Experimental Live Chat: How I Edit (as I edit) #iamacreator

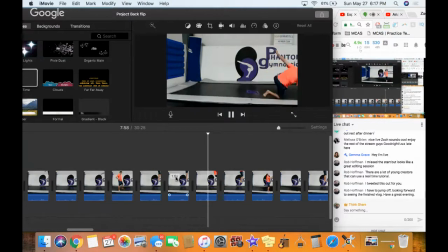(70:00)
Fail. That was a good one. Fail. Good. A little too much, a little bit much at the beginning. Get rid of that second. Good there. Too much.
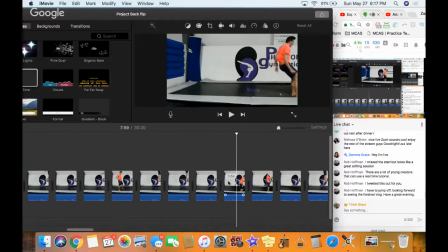(70:22)
Hey, pretty good. We're starting to see the evolution of the learning that's happening. Too much. We can cut it there. Not great, but still evolving.
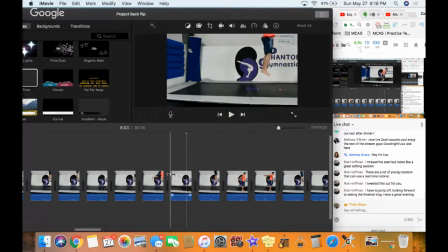(70:43)
Big fail on that one. Good to watch. And again, for it to be entertaining, I don't think you need the whole thing. Good. That one's a little awkward, but it's, again, authentic. Too much jumping.
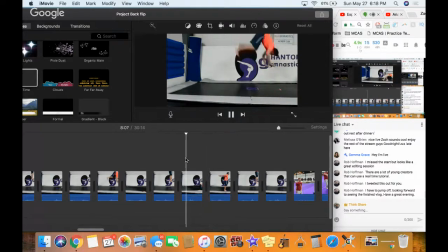(71:01)
Awkward. Good. I think there's a little extra thing there. You see my head jerk? Good. And show a little bit less of that beginning part there.
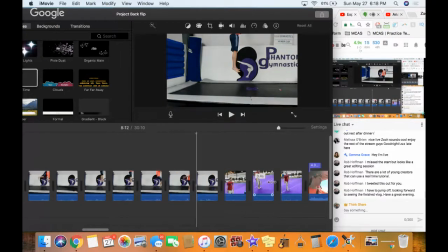(71:22)
Awkward, good. Again, the storytelling part of this is you want to show some of that awkward parts of it because I think it makes it interesting. And you get to see, when you can really see the evolution of something, I think it's valuable.
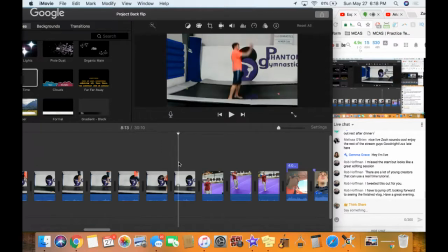(71:36)
A little too much jumping at the beginning. Cut that off. Awkward, but I'm able to come up.
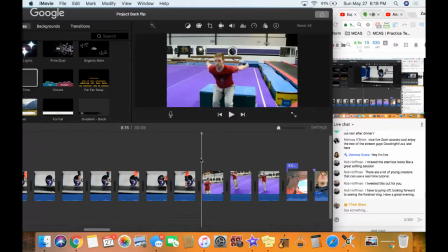(71:47)
And then, all right, let's see. How long are these? So 8:16 all the way to 8:30. It's 15 seconds that I didn't end up doing those.
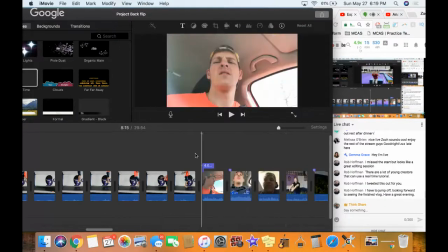(72:01)
So I'm just going to get rid of that.
I'll be honest. I am not feeling very good right now. I got a stomach ache.
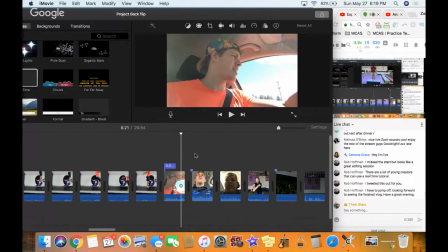(72:08)
I feel like So we're back to the storytelling part of it where I'm sharing a little bit about my journey, sort of emotionally, sort of physically. This is good. And it shows exactly what time it is.
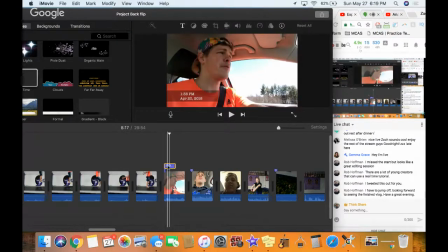(72:22)
I think I'm also, I want to add the same thing. So for this title here, again, that title is represented with that.
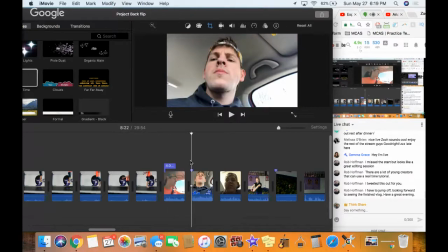(72:29)
If I hit Control C, I come over here. I'm pretty sure this is the next day. If I hit Control V, it'll actually give me a clip of this day.
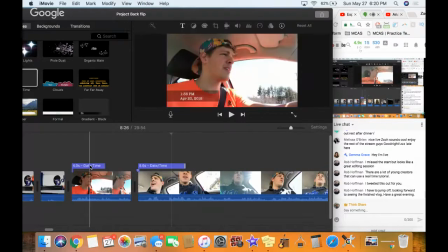(72:37)
So it won't be the same date. So this is 20th, 22nd. So 2 days later at 10 a.m.
I got a stomach ache. I feel like I could probably puke.
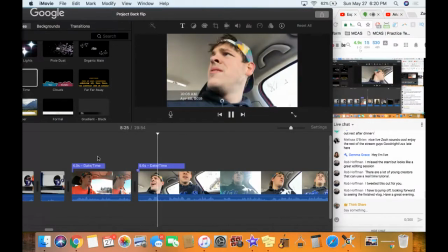(72:48) So it is 10 a.m. I am rolling out of my
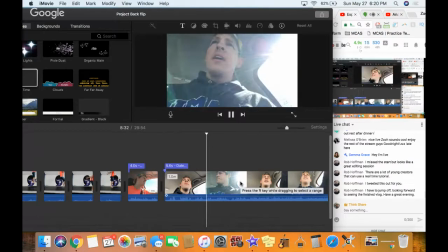(72:55) out of the parking lot, my house, and getting ready for Now I want to pause this.
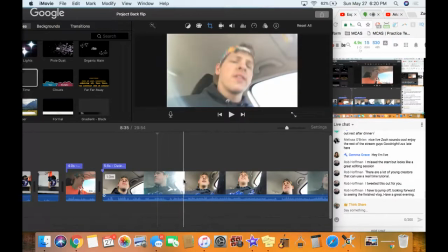(73:02)
Now this is a whole minute, so I'm seeing to myself, there's definitely some things I can cut out of this.
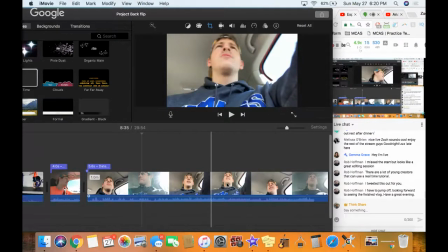(73:08)
So what I'm looking for right now is what is valuable to the story, what's not valuable to the story.
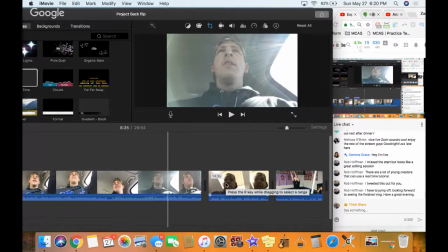(73:13)
Also, for the person watching, who I'm not sure who it is right now, just let me know. It's raining outside, and I like keeping the window open, but if the noise gets too much, I have no problem closing the window. Let me know if it's hard to hear me talk.
Be a bit more hydrated.
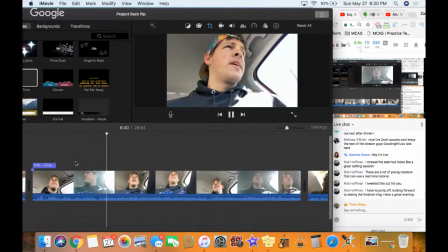(73:30) Record any of like the beginning there, because out of the parking lot, my house, and getting ready for our second lesson. So I didn't record any of like the beginning there, because I was sort of rushing. Set my alarm clock for an hour ago.
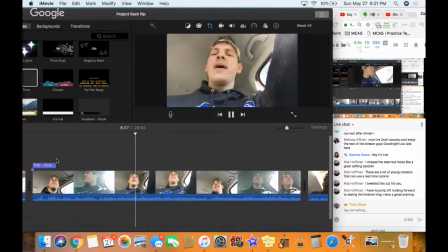(73:50) I just thought I don't want to make the mistake of last time, feel lightheaded at the end. So I just tried to chug down some water, some plenty of hydrated. I was drinking water last night. And I'm hoping I'll be a bit more hydrated so that my head will feel a little bit better on the trampolines and the jumping and the jarring.
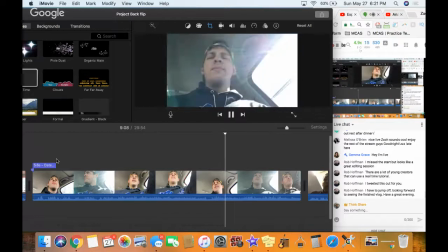(74:10) And I decided instead of having, I think I had a clementine or two last time, this time I had two pieces of toast.
I just feel like having a little bit more in there than just water is going to be good for me. So the value of this,
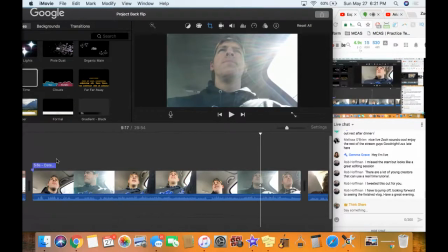(74:23)
if I were to keep it, is really to teach somebody that might be going through their first session of backflipping,
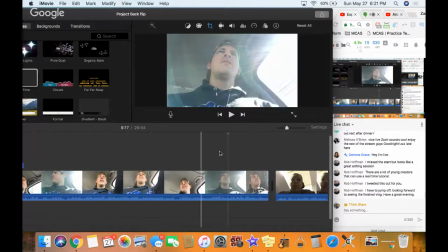(74:30)
like how they might want to consider prepping their stomach. Because I know prepping my stomach was not something I had thought of ahead of time.
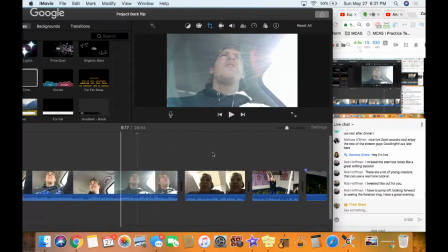(74:38)
So I'm not sure how I want to cut that down. I think it's pretty authentic how I'm talking about it there. and I don't have any good B-roll to put over it. So for now, I'm just going to leave it. I don't know how I
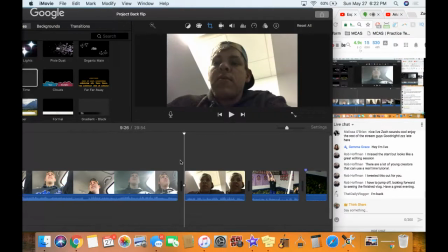(74:55)
– maybe let's – so I don't know that I actually say this, but a little sneak peek to the one person that's probably ever going to see this.
I'm actually sitting on the toilet here, and my body's just, like, acting a fool. Like, it does not want to go out there and practice backflips.
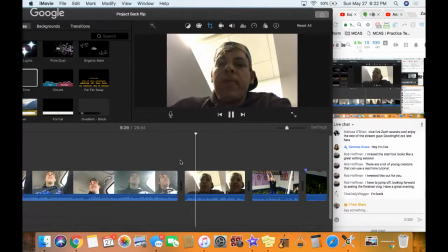(75:12) This is one of those moments where your body's nervous, but your brain is excited.
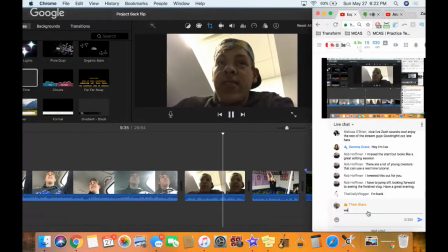(75:18) And your body's trying to tell you something bad's about to happen, but you just got to trust your brain over your body sometimes.
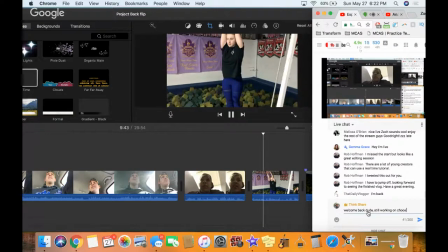(75:26) My top position, core maintains nice and tight, up on my toes. And when I dig down into the heels for a moment here, I'm pushing right off the ball of my foot.
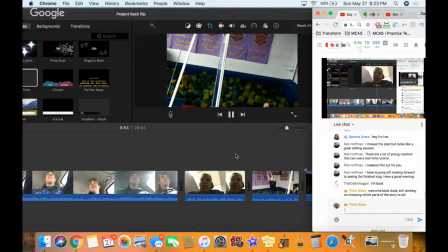(75:39) Right around. So again, it's like the landing itself is going. All right, so we're getting to the point.
Yes. Whoops. So we're getting to, this is the second session.
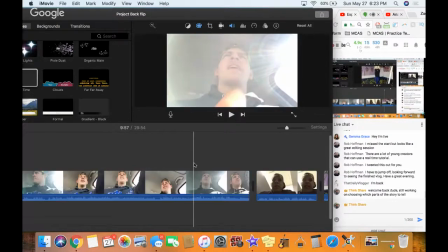(75:47)
I'm trying to decide if I want to keep this part here or not.
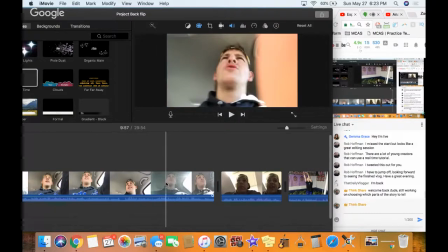(75:51)
I'm thinking I really like the sentiment of it, but at the same time,
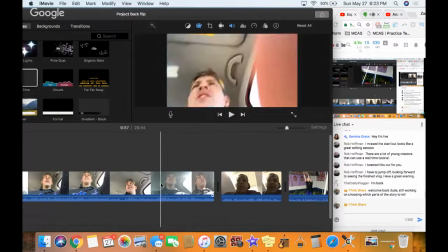(75:57)
it's more educational for someone that's trying to learn how to backflip. But it's just long.
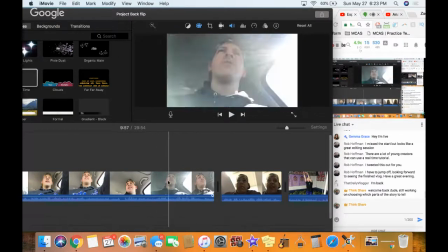(76:03)
Like, you'll be better as like a 10-second thing. I might just try to recreate it and accomplish the same thing out of 10 seconds instead of a minute.
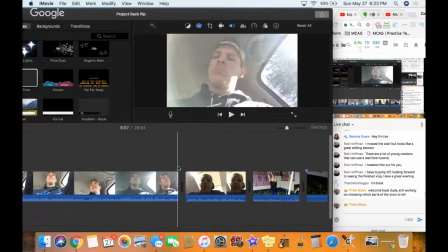(76:12)
I'm going to go back and do that later because that'll require a little bit more thinking.
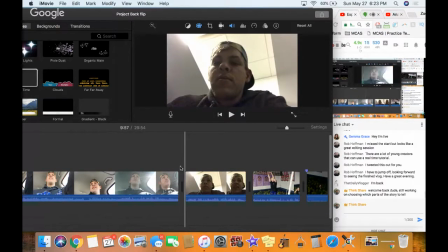(76:18)
And I don't want to do any recording right now. I just want to do editing and cutting. So I think, again, this is also valuable. I kind of want to keep this.
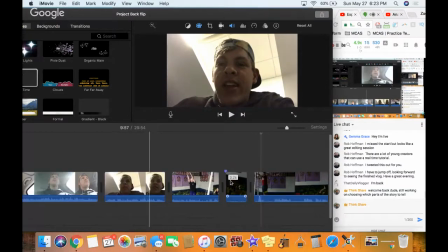(76:27)
So this right here is the part of my story where I'm going into the foam pit trying to get rid of the fear.
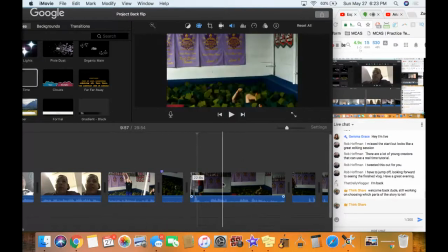(76:33)
I think a lot of this is going to be almost more valuable.
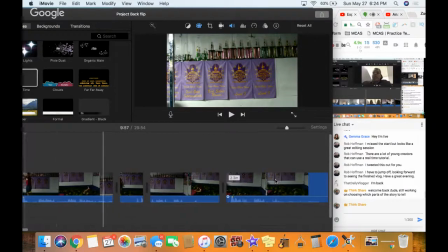(76:38)
It will probably be much more valuable as B-roll with some music.
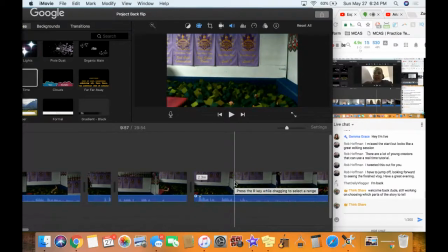(76:42)
So it's just video that's happening and you got video going on in the background rather than the actual information that's happening.
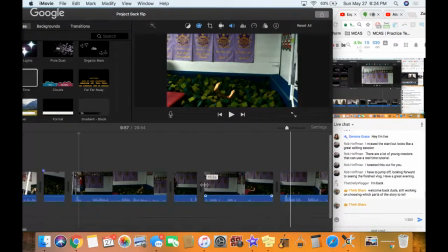(76:50)
So I'm going to check in. Let's see. So right here, it's at 9:41.
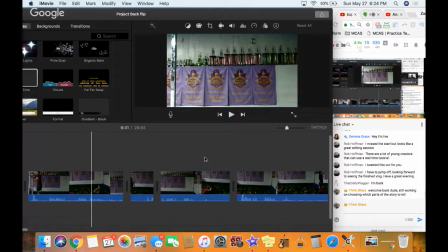(76:55)
I'm thinking I want this whole session to be less than 2 minutes.
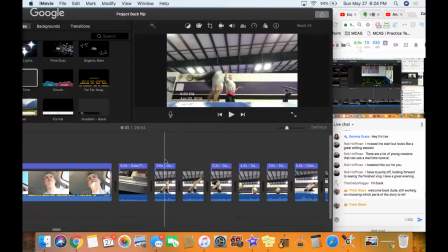(77:01)
So I got to figure out how much I need to cut out. This was the next day.
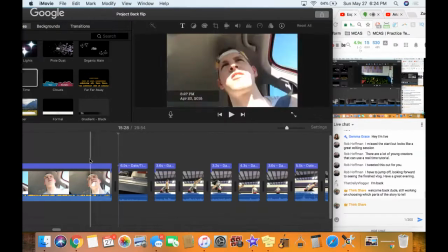(77:08)
So let's see. 23rd.
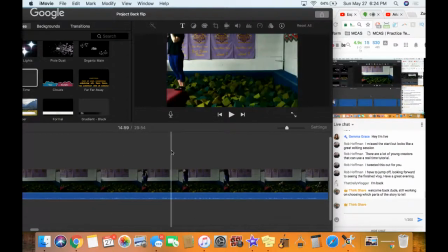(77:14)
All right. So 15 minutes. And it starts at about 9.
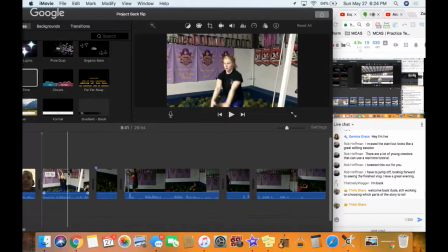(77:22)
So I got to cut out like 3 minutes worth of this. So probably, because there's some good footage, I'm more likely going to be cut.
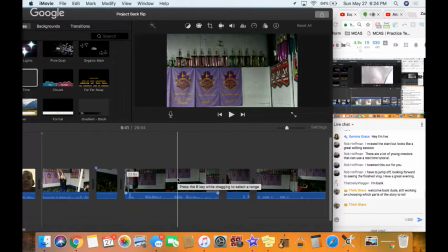(77:29)
I'm going to be using, for my iMovie editors out there, like this right here.
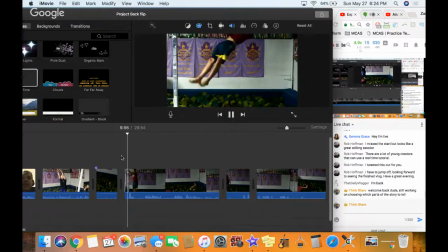(77:34)
Let's watch for a second. Yes. So she likes what I did there.
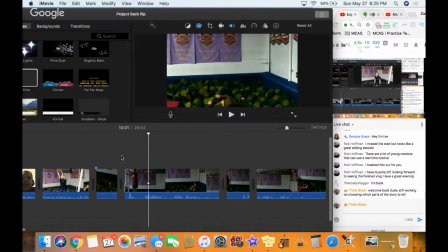(77:41) It is very frightening.
But this one I'm more likely to speed up because I think it's kind of fun. I imagine it'd be fun to watch me just struggle getting out of the foam pit.
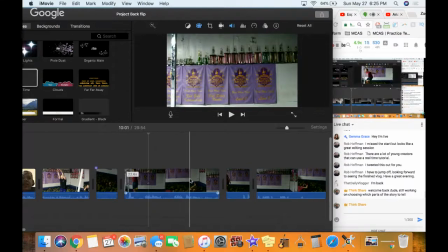(77:50)
That part is a little bit wasted right there because it's just looking up.
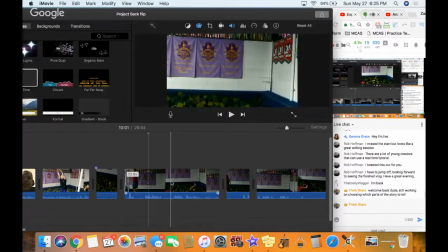(77:56)
But what I can do with this, so let's see, the point at which it's boring, it's right there,
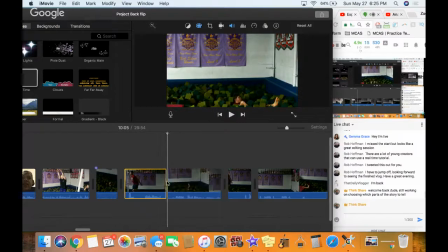(78:01)
so I'm going to hit B. So what I, again, when you hit split clip, what I just did was control B to cut that right there, and it's much quicker than doing a right click.
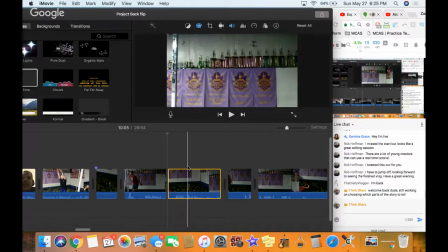(78:13)
But yeah, let's see right there. Can't see me. I'm cutting all that out. Gone.